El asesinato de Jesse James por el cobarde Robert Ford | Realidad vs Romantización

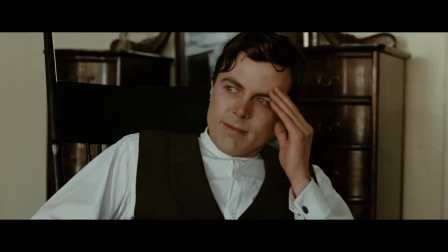[4:17]
Podemos pensar que esa última palabra que no logró decir era simplemente gracias.
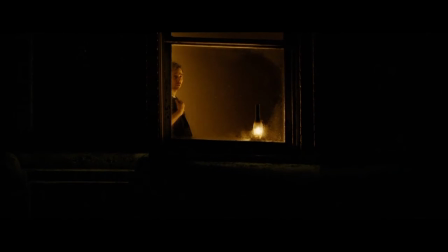[4:23]
Y es exactamente lo que sucede con su hermano, que sumido en la depresión y enfermedad,
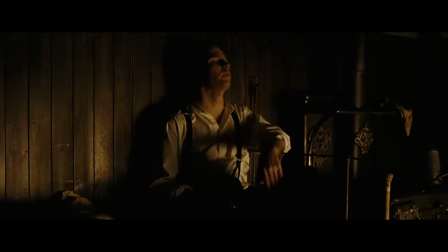[4:31]
avergonzado de verse como un cobarde por haber sido cómplice del asesinato, decide suicidarse para terminar con su dolor.
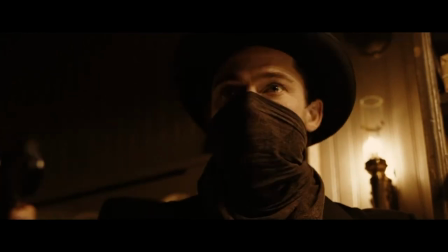[4:42]
La película nos muestra que todas las acciones tienen consecuencias,
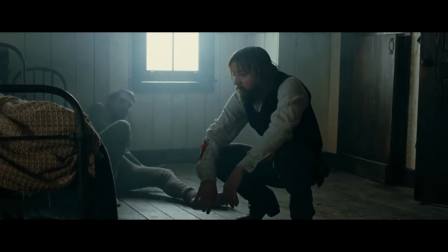[4:47]
no solo consecuencias físicas, sino más específicamente consecuencias espirituales.
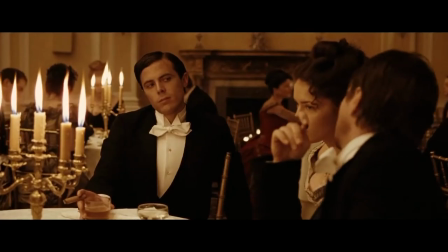[4:53]
Hacer el mal tal vez nos genere fama y dinero, pero sin dudas nos destruirá el alma. Entonces, si la realidad es que la vida de bandido es una vida de soledad, ¿cómo mostramos esa soledad?
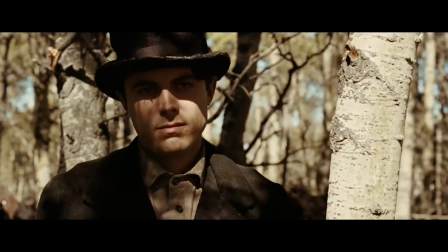[5:12]
La soledad no se ve solamente cuando uno está solo, sino que más importante, se ve cuando se está rodeado de gente.
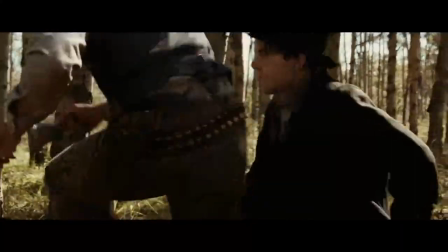[5:20]
¿Cómo mostramos que alguien está solo cuando está rodeado de gente?
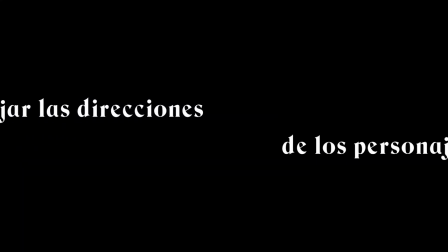[5:27]
Una forma puede ser manejando las direcciones en las que los personajes se mueven.
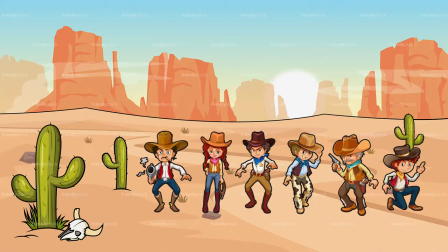[5:33]
Si tenemos un grupo de personas y vemos que todas, excepto una,
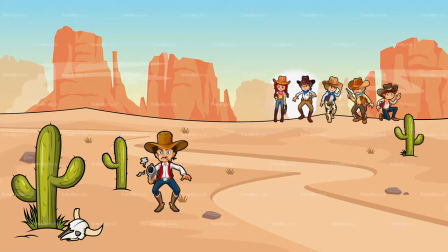[5:38]
toman una dirección y la otra persona toma otra dirección, diremos que esa persona se separó del grupo, en otras palabras,
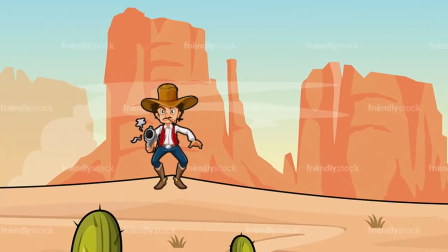[5:48]
que esa persona está sola en su camino. ¿Y cómo lo vemos a Jesse cuando camina por la ciudad?
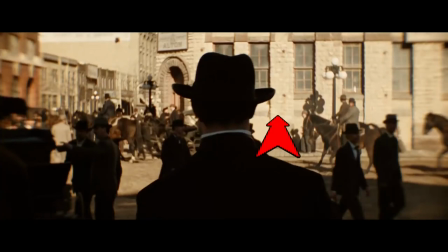[5:56]
Él va hacia adelante. Nadie más de todas las personas que hay camina en la misma dirección que él. Jesse está solo en su camino. La poca profundidad de campo, haciendo concentrar el foco solo en él, refuerza este concepto.
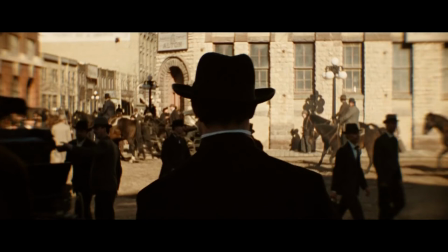[6:15]
Y no casualmente, justo sobre este plano, se menciona que en la ciudad se hace llamar por un nombre distinto.
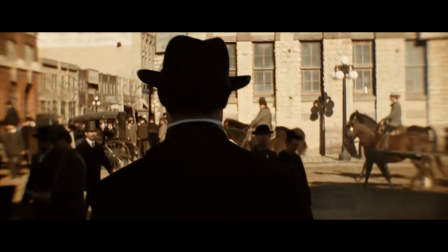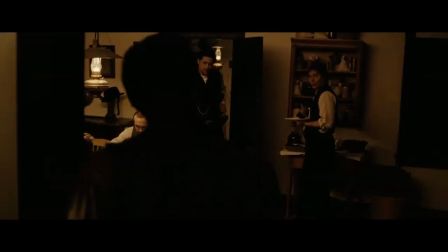[6:30]
Ahora bien, en algún momento interactúa con gente. Veamos este ejemplo en donde Jesse cena con gente de su grupo.
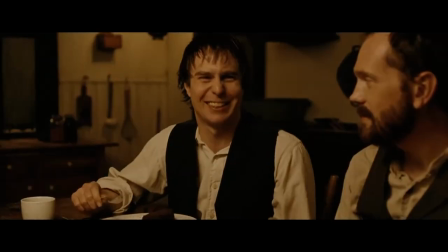[6:39]
Este es un caso ideal porque le están encubriendo a Jesse la muerte de su primo Wood
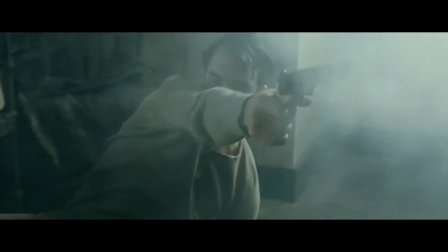[6:46]
Hyde que luego de pelearse los tiros con Dick Little antes de ejecutarlo es asesinado por Ford.
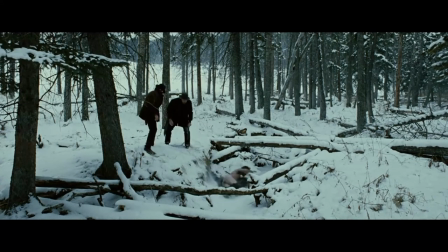[6:54]
La familia lo enterró y está encubriendo a Little,
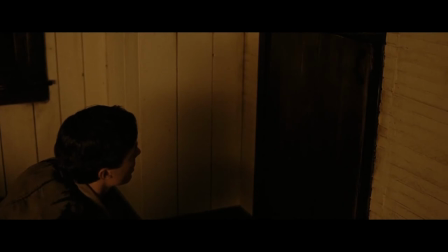[6:59]
refugiado en un escondite en el piso de arriba mientras ellos cenan abajo.
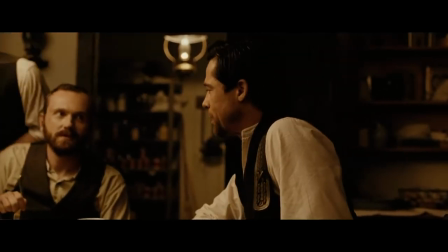[7:05]
Aquí, el ostracismo es aún mayor porque el resto está complotando contra Jesse.
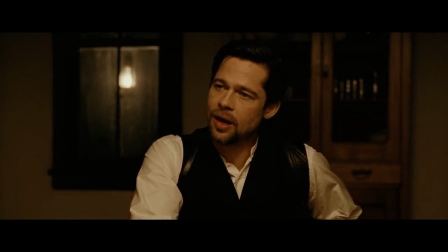[7:13]
¿Cómo nos muestra esa distancia la película? Veamos los planos de Charlie Ford,
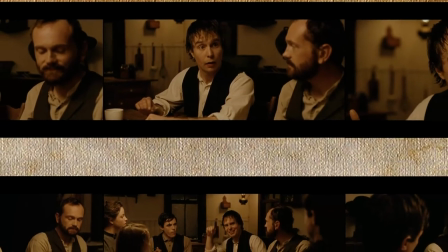[7:19]
uno de los personajes más activos durante la escena que trata continuamente de generar conversación para distraer a Jesse.
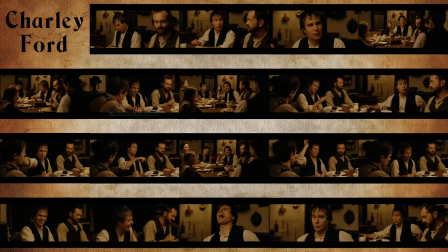[7:27]
Charlie, en casi todos sus planos, aparece acompañado de alguien.
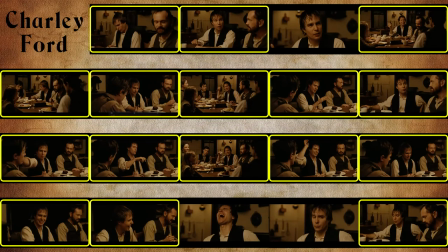[7:32]
Sea una referencia o con el personaje entero, en casi ningún plano está solo.
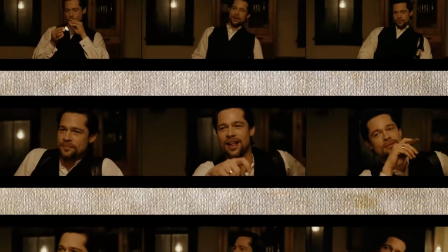[7:39]
Ahora veamos los planos de Jesse. En la mayoría de sus planos, está solo.
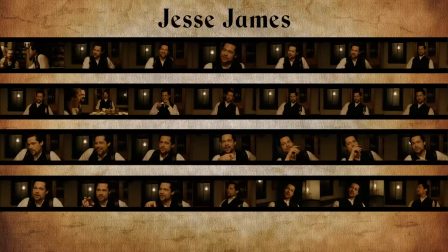[7:46]
Aún estando con gente, está solo. Pero en esta escena, también, está Ford, Robert Ford.
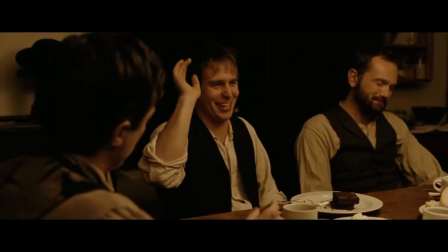[7:55]
En un momento de la charla, Charlie, su hermano,
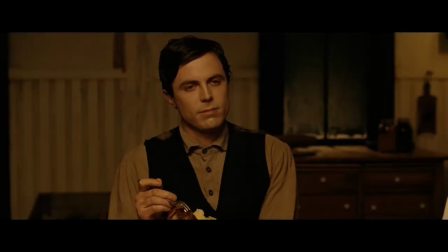[7:59]
comienza a contar anécdotas de cómo Robert idolatraba a Jesse de chico.
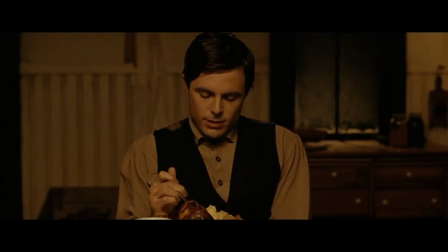[8:04]
Y miren qué pasa cuando Ford cuenta todas las cosas que Jesse y él tienen en común.